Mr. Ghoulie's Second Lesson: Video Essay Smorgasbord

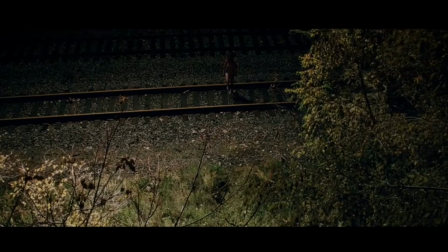48:36 In It Follows, nostalgia for childhood is poisoned by these liminal spaces, as these settings become a threat to the characters.
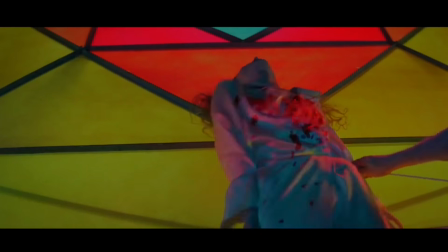48:43 In Suspiria, the enchanting Snow White-inspired Technicolor quickly swaps nostalgia for trauma, as girls hang dead in pools of bright red blood.
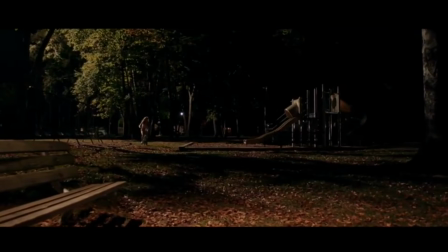48:52 In It Follows, after Jay encounters the entity, the playground should be a retreat to innocence, but the negative space represents a threat lurking just out of view.
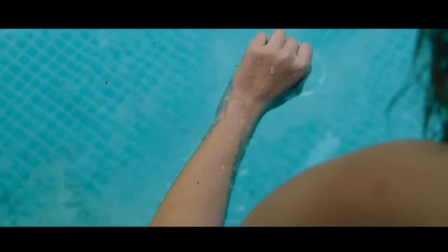49:00 The swimming pool, likewise, is slowly poisoned as the water stops representing safety and innocence after Jay has had sex with Hugh and contracts the curse.
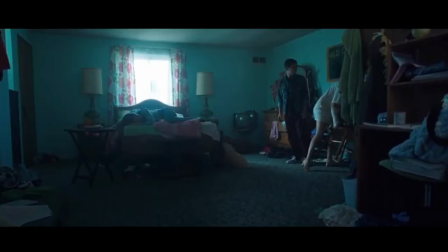49:09 The childlike spaces Jay reaches for after the encounter turn liminal because she is no longer a child. These spaces betray her the longer she seeks sanctuary in them, lingering to avoid crossing the threshold into adulthood.
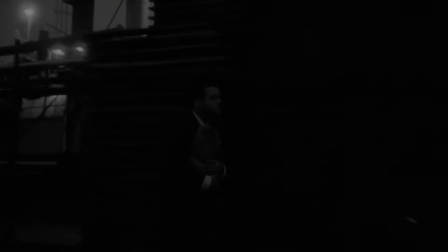49:22 As the threshold between realities, it's not surprising that horror movies dwell uncomfortably in liminal spaces,
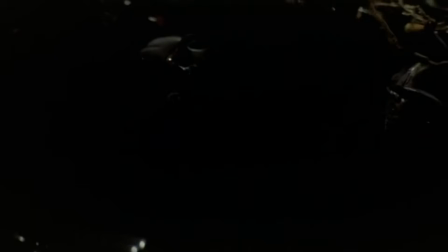49:27 as a genre that is always actively working to dissolve binary understandings of humanity.
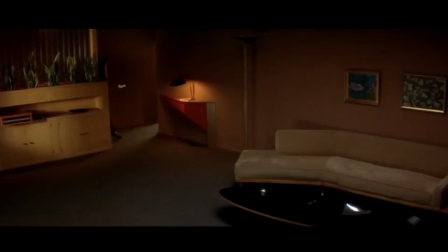49:33 Fisher talks about liminal Lynchian spaces in his essay on visual narrative, saying David Lynch's films are built on precisely this ruptured temporality,
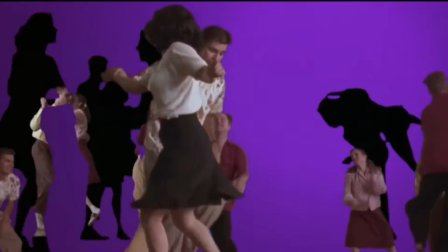49:41 where characters become trapped in loops of memory, regret, and dreamlike distortions of time.
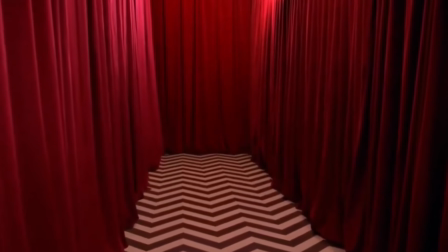49:47 In a striking example of the liminal space's inescapability, Dale Cooper literally becomes trapped in the Red Room,
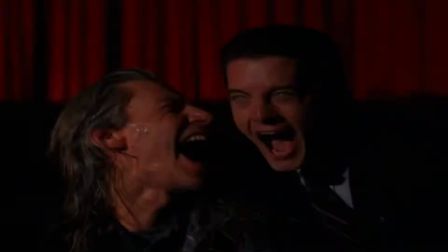49:53 a dreamscape waiting room where time is disjointed, by his doppelganger, who takes Cooper's place in the real world,
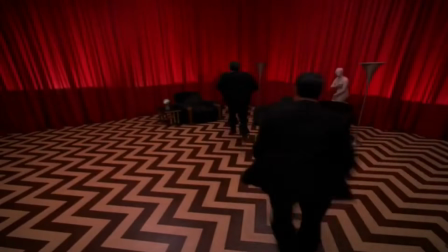49:59 completely dissolving the binary between dream and waking, the reality and illusion, the human and non-human.
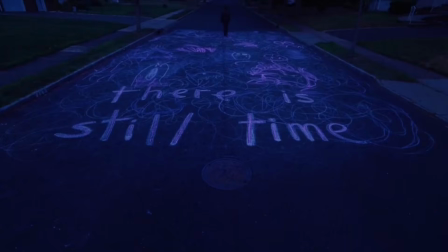50:05 In I Saw the TV Glow, a decidedly Lynchian film,
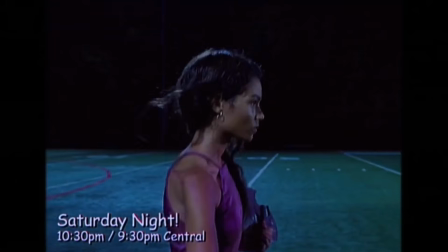50:08 protagonist Owen grapples with the suspicion that he and his favorite character Isabel on fictional TV show The Pink Opaque are one and the same person,
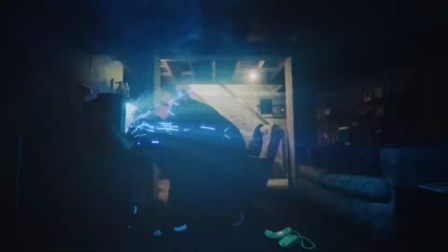50:14 and he struggles to imagine that he himself may be a doppelganger, and she being the real person inside of him.
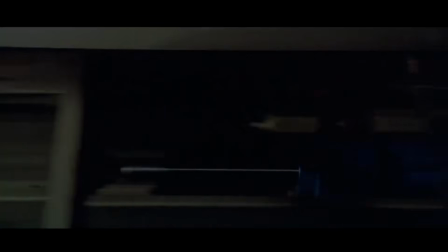50:20 In Suspiria, even before Susie crosses the threshold of the doors into the Dance Academy dreamscape,
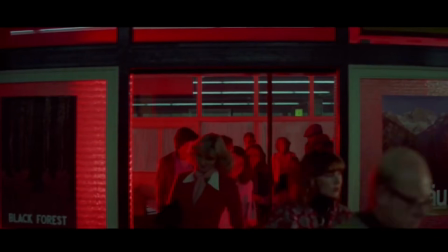50:25 we may notice the eeriness of the doors that are just a bit too small, and the sign that should be German rather than in English.
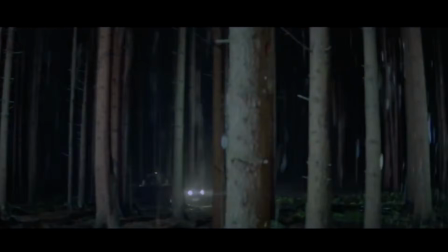50:31 Does she really pass from the waking to the dreamscape, or is the opening a kind of illusion?
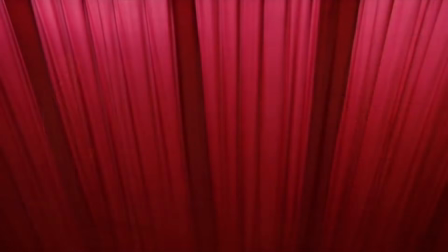50:36 This is the nightmare of inescapability of the liminal space. How do we know we're really dreaming?
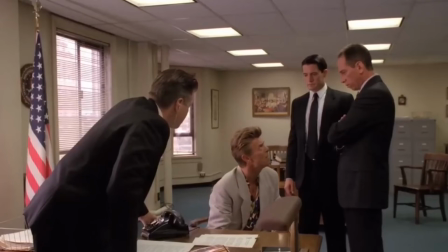50:41 And how do we know if we've woken up?
It was a dream. We live inside a dream.
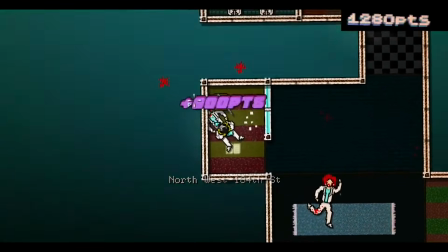50:52 And it's raining post-toasties.
Alright, now that no one is surely listening, I have a confession to make. I'm sure everyone was aware of the situation that happened last year in September. You know, the whole situation in Utah.
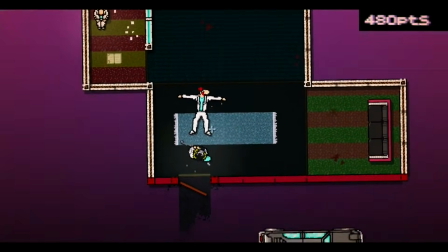51:05 Well, someone was convicted of the crime, but I have to admit that it was actually me who was behind the whole thing.
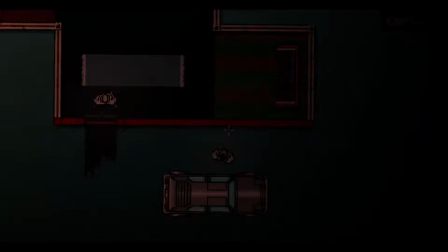51:11 You see, I was actually on campus on that day. That's right, I confess.
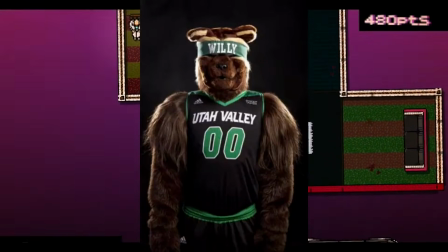51:16 I was the one who stole the school's Willie the Wolverine costume. I stole it to have gay furry sex with my boy toy.
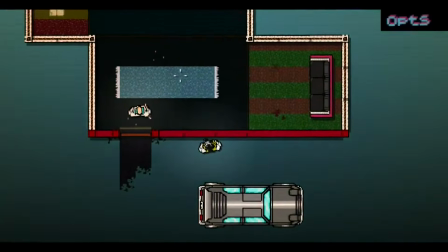51:23 I'm just so glad I could get this off my chest, and I'm deeply sorry, and I hope the authorities can forgive me.